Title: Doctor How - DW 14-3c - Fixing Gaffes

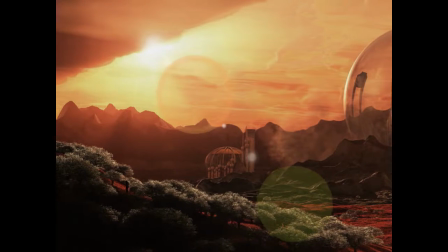1s
G'day, welcome back to Dr. How. Today I'm talking about fixing a gaffe in The Deadly Assassin, a story when the Doctor goes back to Gallifrey.
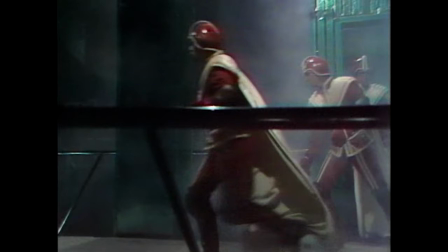9s
Now the Citadel guards are alerted to the arrival of a time capsule,
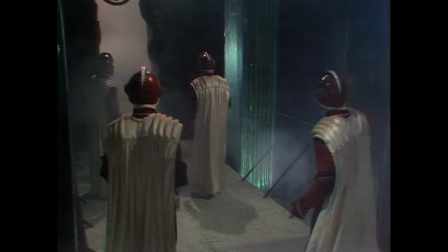13s
so they turn up to investigate what's happening, and the TARDIS appears.
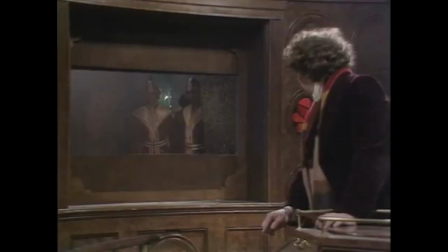20s
The Doctor sees that there's guards out there and he wants to get past them so he can warn the President that the President's life is in danger.
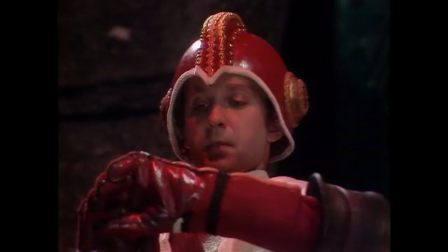29s
The guards are told that the occupant of the TARDIS is a known criminal, so they're going to go and arrest the Doctor.
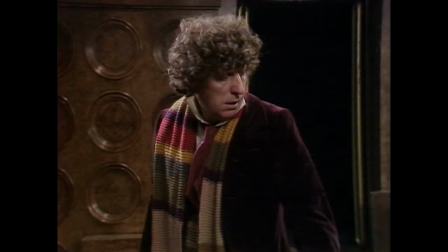37s
So the Doctor hatches a plan to trick them and get past them. He wants to write a note for the President to warn the President of the danger.
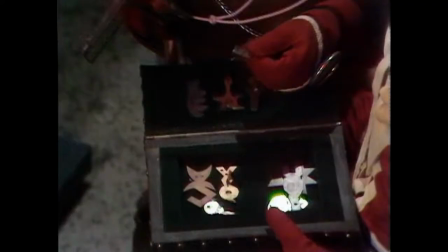47s
The guards get the key to the TARDIS and they go in, and this is where the problem occurs.
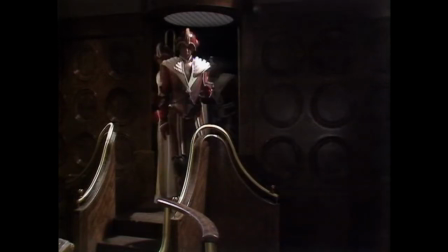54s
As the guards come in, they're going to be tricked by the Doctor. The Doctor's put his hat and coat on this chair over here, but he's not there.
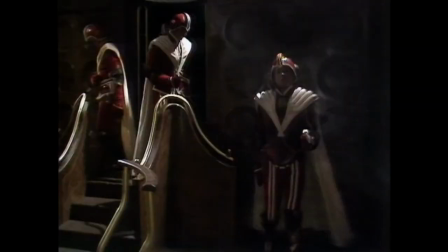61s
He's actually going to sneak past them and get out of the TARDIS. So the focus here should be on the chair and the note there, and we see the Doctor in the background.
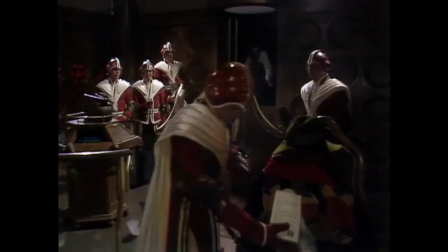70s
He appears and sneaks out there.
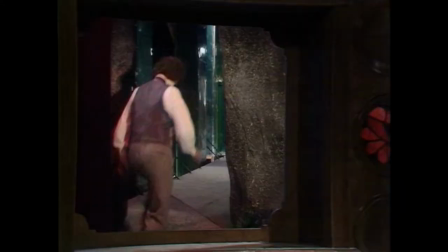74s
And then the guard sees, the captain of the guard sees on the scanner screen that the Doctor is outside the TARDIS.
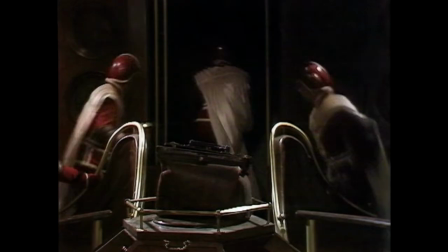80s
So they go and they run away and they chase him. But let's have a look at that again. Here's the problem.
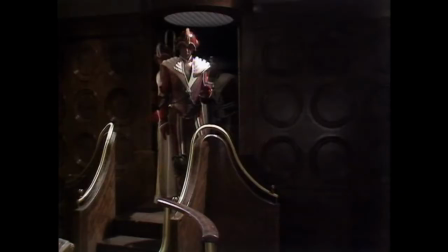85s
Watch the guard on the right.
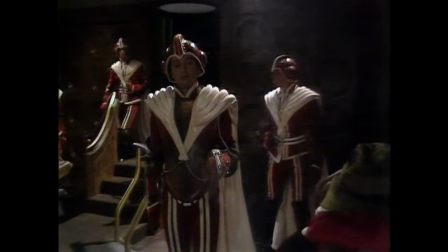89s
When he comes in, he ends up looking in a different direction to all the other guards.
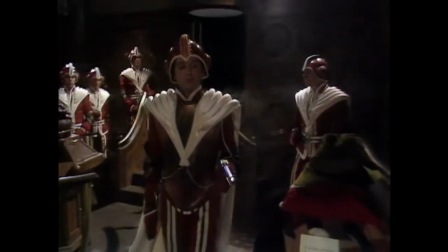97s
He actually turns around and looks directly at the Doctor and doesn't react,
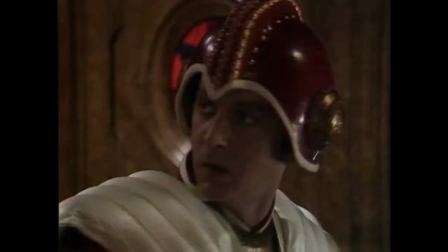103s
which is a problem because he's meant to be arresting the occupant of the TARDIS. So they really should have reshot this scene because it was a problem.
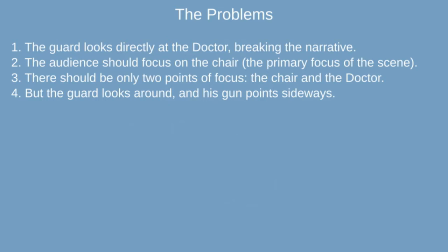114s
There's lots of problems with this, but it breaks the narrative, but it also introduces additional points of focus.
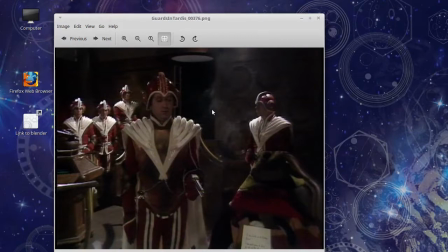121s
In a scene, generally speaking, what you want is to have a single point of focus, or maybe two. The primary focus here on this scene is this chair and this note, and you can see that everyone's pointing at it. The gun, the guards' gaze, they're all looking in this direction.
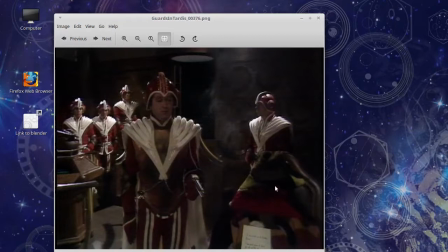138s
So that's what the audience is meant to be looking at. So that's the primary point of focus, but where's this guy looking? This guy on the right is looking off to the side, his gun's pointing in another direction, so this is a problem in terms of the staging.
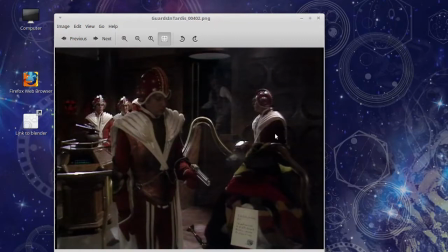152s
And if we move on a little bit later, you can see that we've now got the secondary point of focus. We've got the primary one down there, we've got the Doctor at the back there as the secondary point of focus. There's a little musical cue that happens when he appears, but this guard looks up at him and his gun's pointing off in another direction,
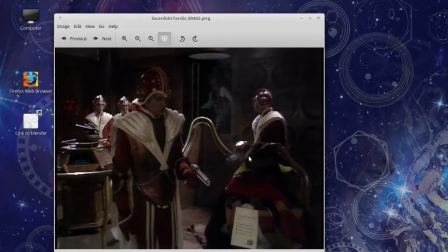167s
and the gun itself catches the studio lights, and so it becomes a kind of point of focus all on its own. So we've got the note there and the Doctor that we're meant to be looking at, but then we've got this guy.
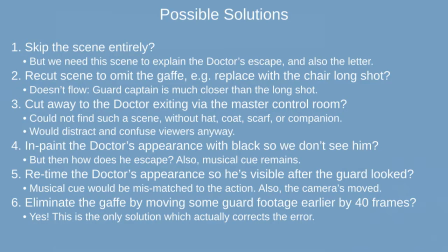179s
It becomes he draws your eye. He becomes his own point of focus, which is a problem. So I thought of all kinds of possible solutions to this, but the only real solution is to actually fix where the guard, when he goes to look back at the Doctor, instead of looking back at the Doctor,
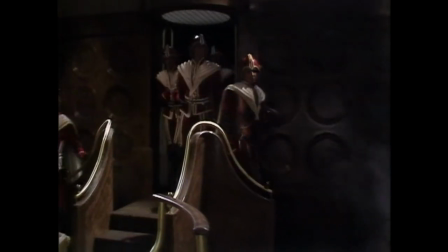198s
he should just turn to face forwards and look at the chair instead. So he never actually looks back at the Doctor.
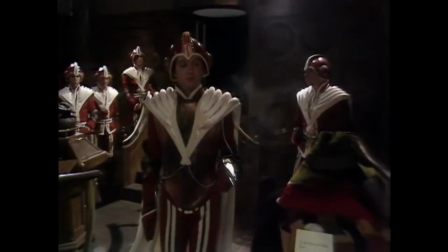203s
This is the corrected shot. Have a look at it. He just kind of turns forwards and looks at the chair.
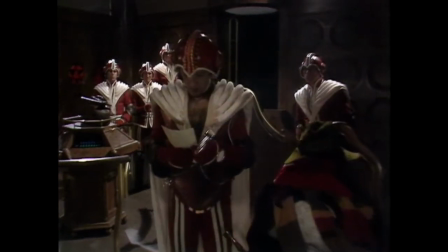210s
So how did I fix this?
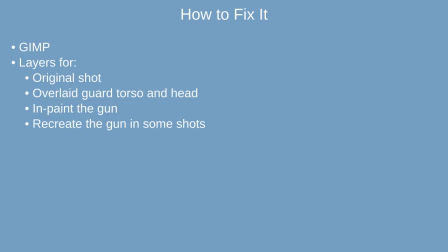212s
Well, I used GIMP and I put lots of layers for various pieces, the torso and the gun and so on.
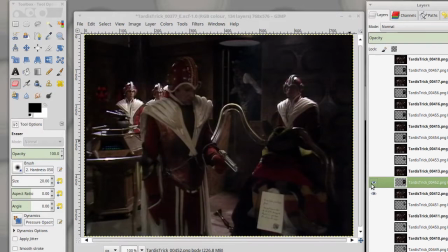220s
And here we are in GIMP, and you can see that I've taken a shot from 40 frames in the future. So it's about 1.5 seconds in the future, and I've just cut around the guard and pasted him over himself to eliminate his gaffe.
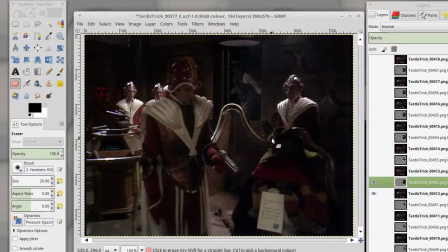237s
And then what we've got to do is erase anything that's not the guard, so anything that's in the foreground, which is the chair and the hat, and anything that's in the background as well. So you can see the background has some roundels on the wall there.